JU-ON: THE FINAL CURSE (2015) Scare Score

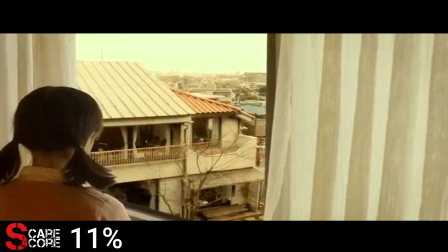(4:08)
The next chapter is titled Ena, a young girl who stays in a hospital next door to Toshio's new house.
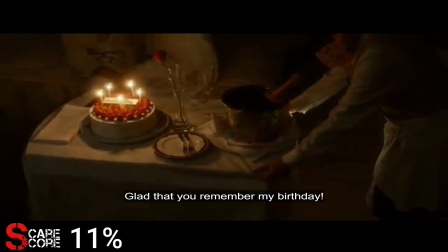(4:14)
She becomes curious and uses her phone to zoom into the house. She sees Toshio's spirit walking past, but his physical body is seemingly passed out in a chair. Mai delivers food to a couple celebrating a birthday, and the guests suddenly disappear. She sees Yui's spirit who says that Toshio is always following her.
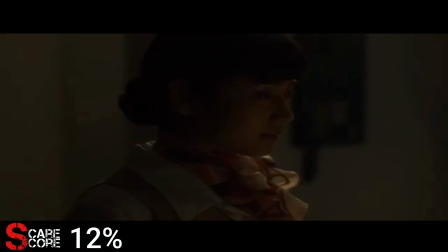(4:32)
Again, the subtitles I had weren't the best, but it seems like she is trying to warn Mai, so she doesn't suffer the same fate.
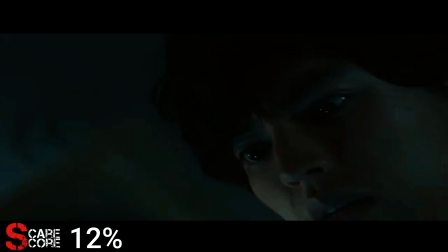(4:39)
Of course, this isn't the most descriptive warning and only pushes Mai to dive deeper into the curse. Sota comes home and finds Kayako's diary.
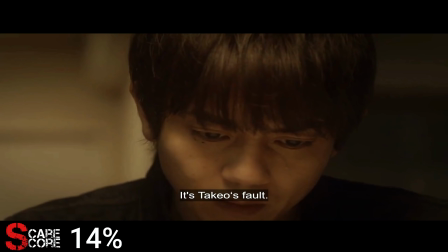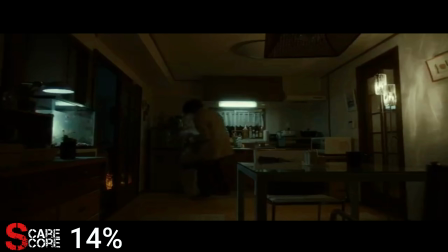(4:53)
This wasn't done as effectively as the previous film, but it was still genuinely creepy.
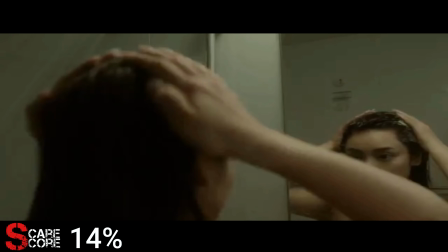(4:58)
Sota throws the diary into a bag and throws it out. Mai goes to take a shower and you'll never guess what happens next.
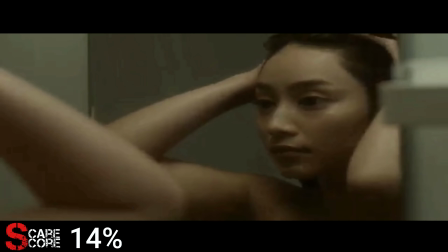(5:09)
They just couldn't help themselves, could they?
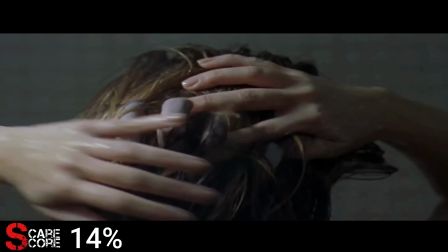(5:11)
I understand wanting to recreate an iconic moment, but it's been done so many times and they never bothered to try anything remotely different with this scene.
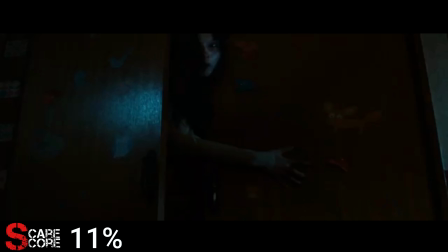(5:20)
One night, Reo hears Toshio's hum accompanied by Kayako's slow croak.
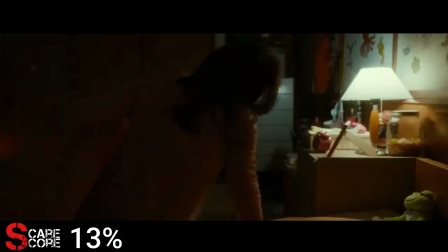(5:29)
This scene, while not any more original than the last one, relied on a combination of factors like the creepy hum and the death rattle to create a pretty decent scare.
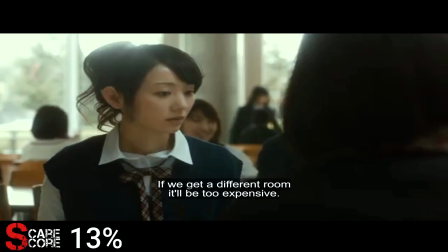(5:38)
The next chapter is titled Madoka. During school, Reo makes plans with her friends for a sleepover at her house.
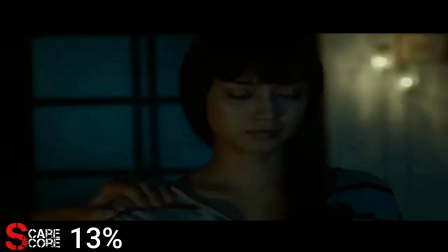(5:45)
They plan to watch some horror mine and order some pizzas. In their apartment, Sota finds Mai with Kayako's diary and humming the creepy tune.
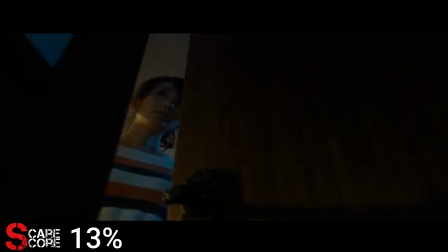(5:53)
He says that the diary shouldn't be read and disposes of it again.
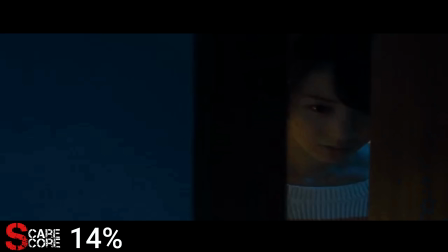(5:57)
During the sleepover, Reo sees Toshio passed out in his chair as something pulls his toy underneath the bed.
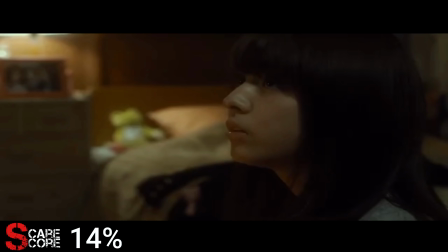(6:03)
While Midori is alone in the room, she hears Toshio humming as a picture frame moves on its own behind her.
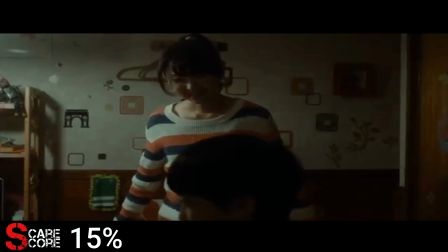(6:13)
Toshio suddenly appears and speaks for the first time. name is Toshio.
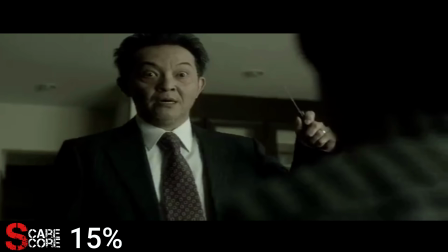(6:21)
The next chapter is titled Toshio and shows us what happened right after Kayako was killed.
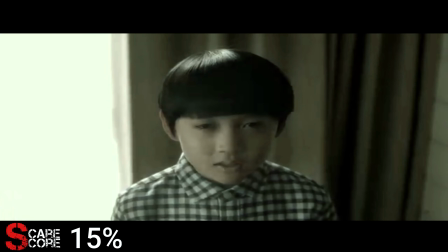(6:27)
As Takeo approached Toshio with a knife, the spirit of Toshio Yamaga appeared as a sort of defense mechanism.
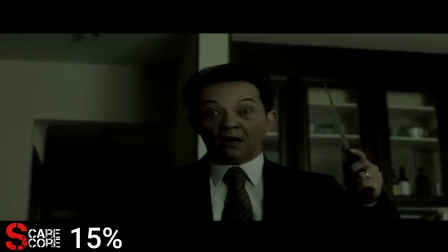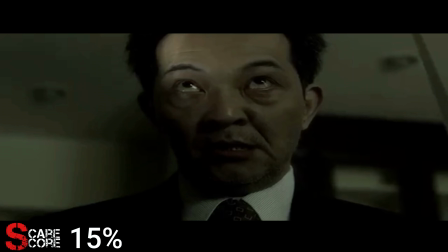(6:39)
While we don't directly see what happened to Takeo, it's safe to assume that Toshio made him disappear.
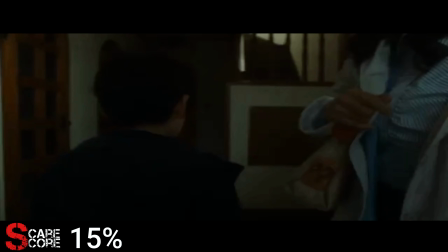(6:45)
I think it's hilarious how hard they tried to make Toshio look creepy when he just looks like a really annoyed teenager.
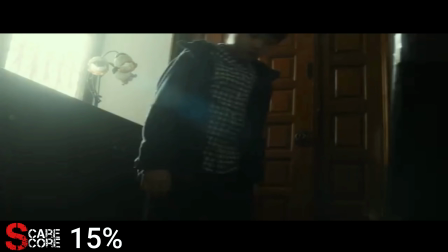(6:51)
We then see the same shot of an earlier scene, revealing that Kayako was there all along.
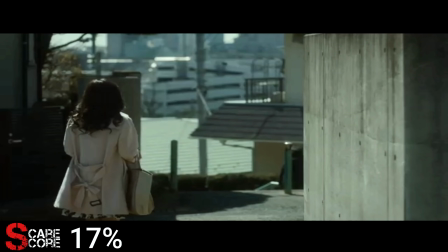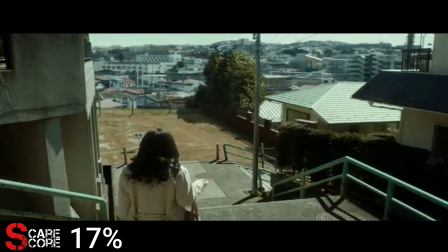(7:01)
Mai goes to visit the cursed house but sees that it's now just an empty lot.
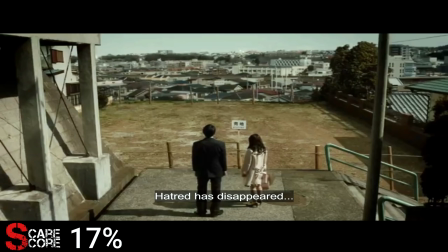(7:05)
She meets Kyosuke who is responsible for having the house demolished and thinks that the Juwan is over.
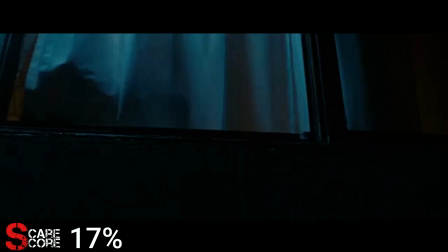(7:11)
She begs Kyosuke to tell her about what's going on but just like every other scene in the movie, it ends abruptly and moves on to the next.
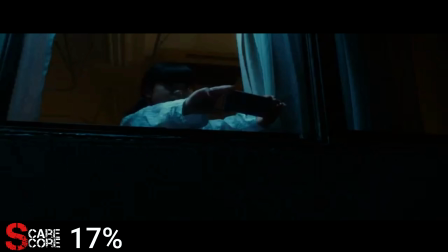(7:19)
In the hospital, Ena is performing her usual routine of stalking Toshio and immediately regrets it.
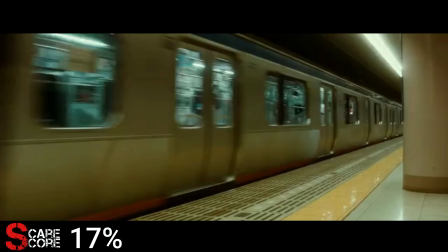(7:26)
Toshio's shadow appears behind the hospital curtain and cuts to the next scene.
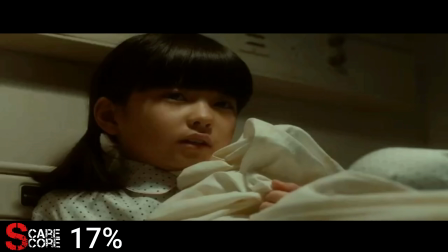(7:31)
At this point, the scene cutting is getting pretty egregious and makes it difficult to invest in any one plotline or scare.
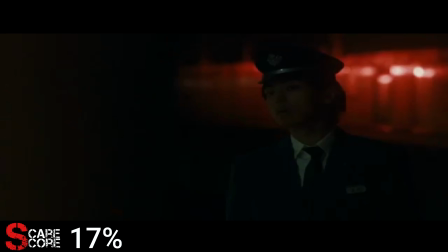(7:38)
Thankfully, the next scene is genuinely terrifying. Sota encounters Kayako at the train station and tells her that the last train has left.
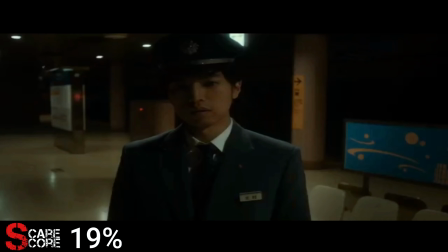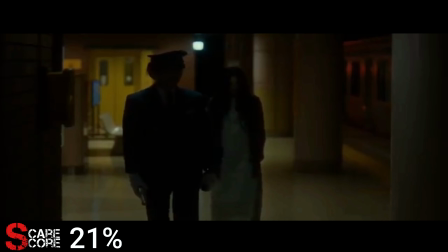(7:51)
She starts creepily walking behind him while whispering that she wants children She looks ghostlier with each step and suddenly disappears